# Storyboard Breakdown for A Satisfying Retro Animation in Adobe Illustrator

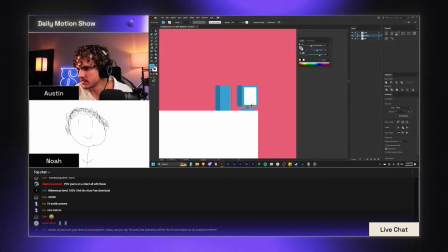Okay. We're getting somewhere with this, I think. Maybe I can make this even a little bit more stylized.
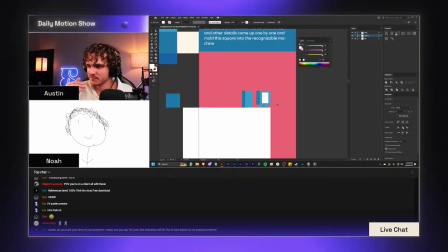Something like that instead. It's almost like it's a phone on the screen instead. Kind of fun.
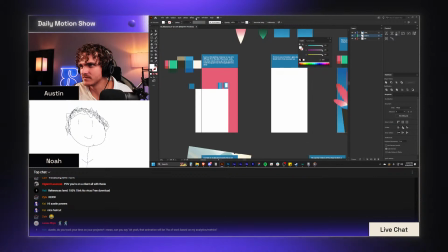How does it look from like a zoomed out view?
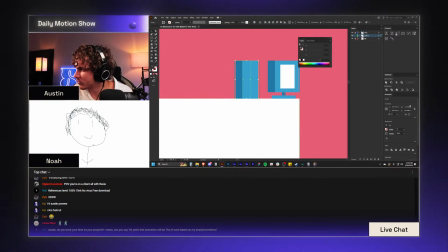And then maybe this is like 0.75 of the height on this too.
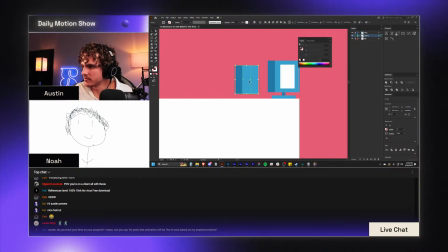So that the monitor is the thing that really stands out.
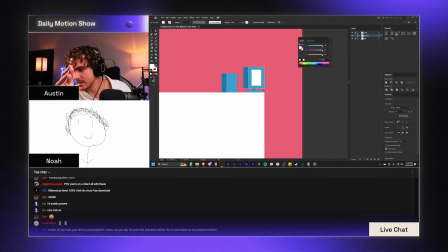Okay, so we've got our like 3 beats that we need to hit in this section for some sort of action to happen.
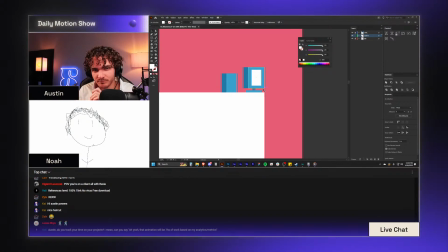So we'll have like, first is a square, pops up on the monitor stand and kind of like unfolds itself a little bit.
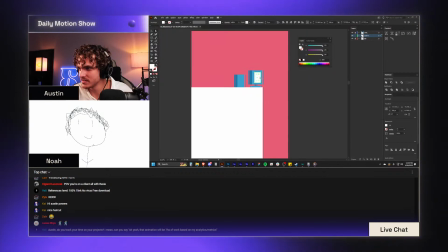Then you get like the screen blinks on. Maybe that's what it is. So what does it look like if I just have this dark?
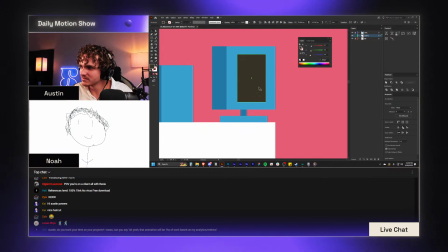Looks a little funny. Looks just a little weird.
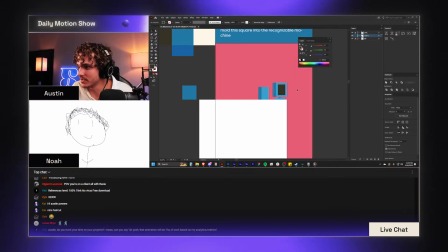But that gives it a reason for it to blink on, I guess. It draws a lot of attention over there.
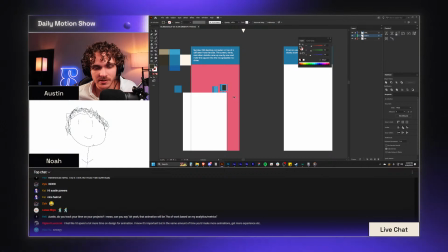Olgerd says, I feel like I'd spend a lot more time on design for animation. I know it's important, but in the same amount of time, you'd make more animations, get more experience, etc. Yeah, I agree. Most of the time that I'm going to be spending on this will probably be in the design phase.
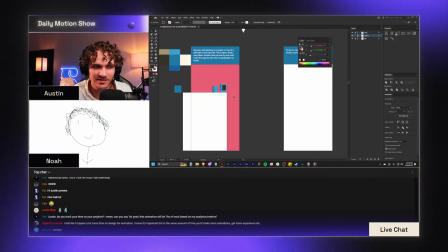The actual animation shouldn't take me nearly as long because it's less scenes and they should be a little less complicated and just like more cleverly executed than necessarily having like the snappiest thing ever. What up, Hugh? Glad to see you.
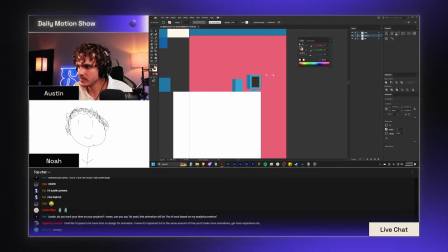Welcome, welcome. I should add a gradient to this.
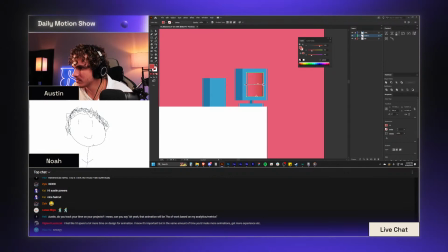That's why it feels a little funny right now. So we'll do...
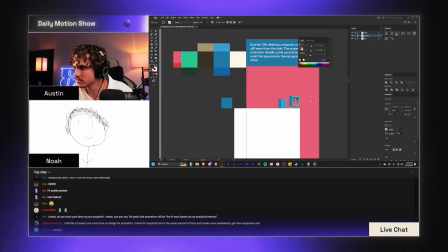before it turns on, it will just be the dark part there and then the darkest blue.
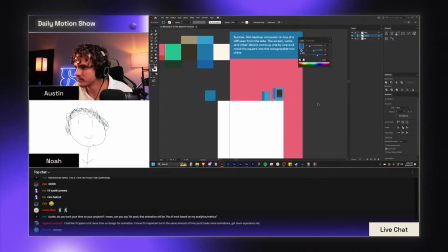And like that sort of vibe. That feels a little better.
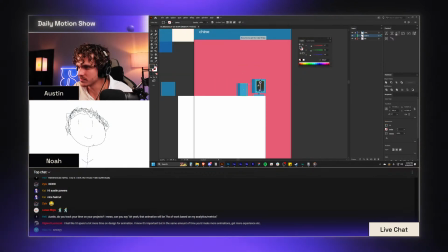Maybe we've got like a shine somewhere in here or something. Not like that though.
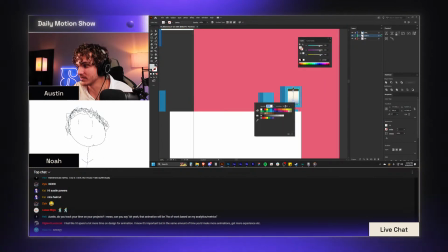Although that is looking kind of cool to do it that way.
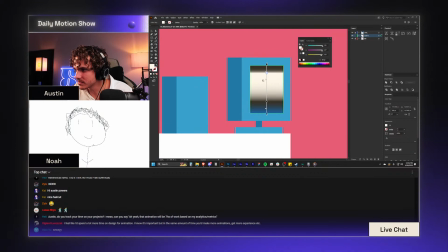Like here, if I grab this thing and then just like drag that up there.
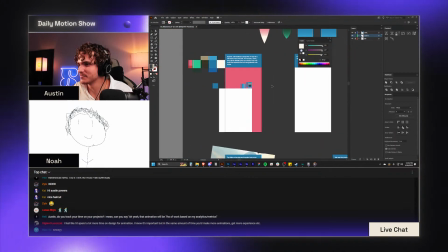That gets really like retro wavy with it, but it can be like,
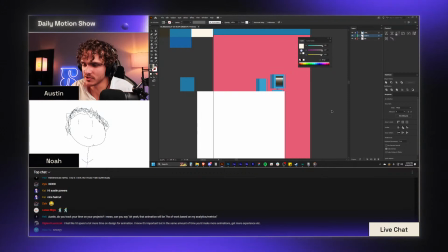when it originally reveals, it can look kind of like this, and then when it turns on, it can have the like flash to white,
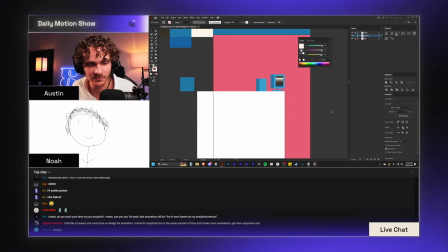and then we've got a little like glow on there or something. Could be nice. Could be nice.
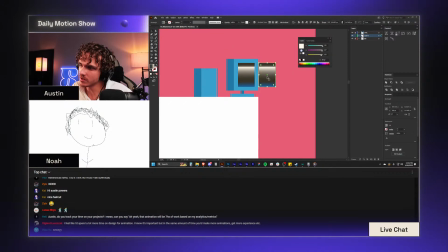Maybe when it actually turns on, it looks more like this sort of vibe.
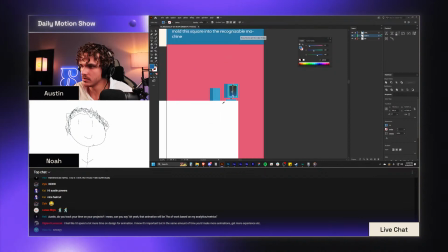Hold on. Bear with me here.
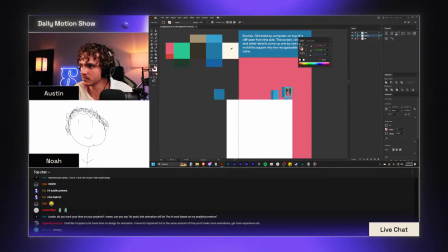Just like a little bit of pink, and then the rest of it being fully bright.
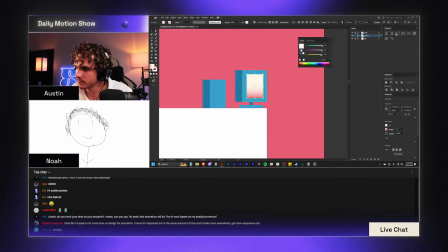Could be kind of fun. Could be kind of fun. What if I reverse?
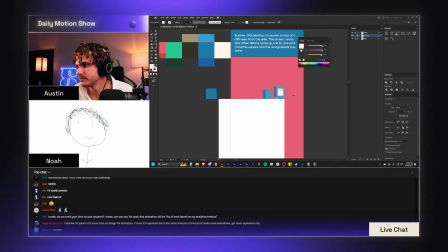Make that at the top instead. I'm not opposed.
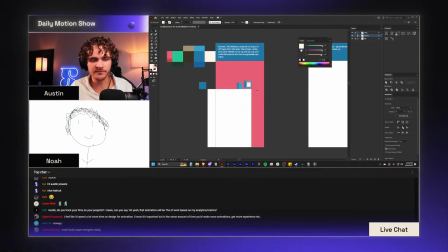I am not opposed. Okay. Time to figure out how to fit some of the white and green in there, you know?
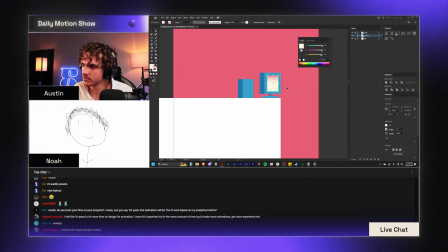Not that it necessarily has to be, but I feel like that could be fun. I'll just keep this over to the side for a sec.
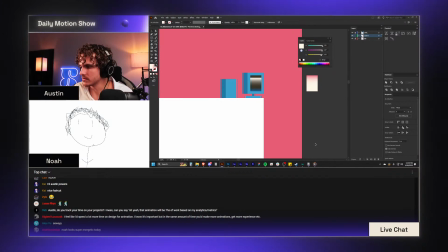And also restart my Illustrator so that I hopefully have less of these issues that I'm having right now. 1 second. Close that down. Clear my cache. Great. The session of Illustrator is still running. How exciting.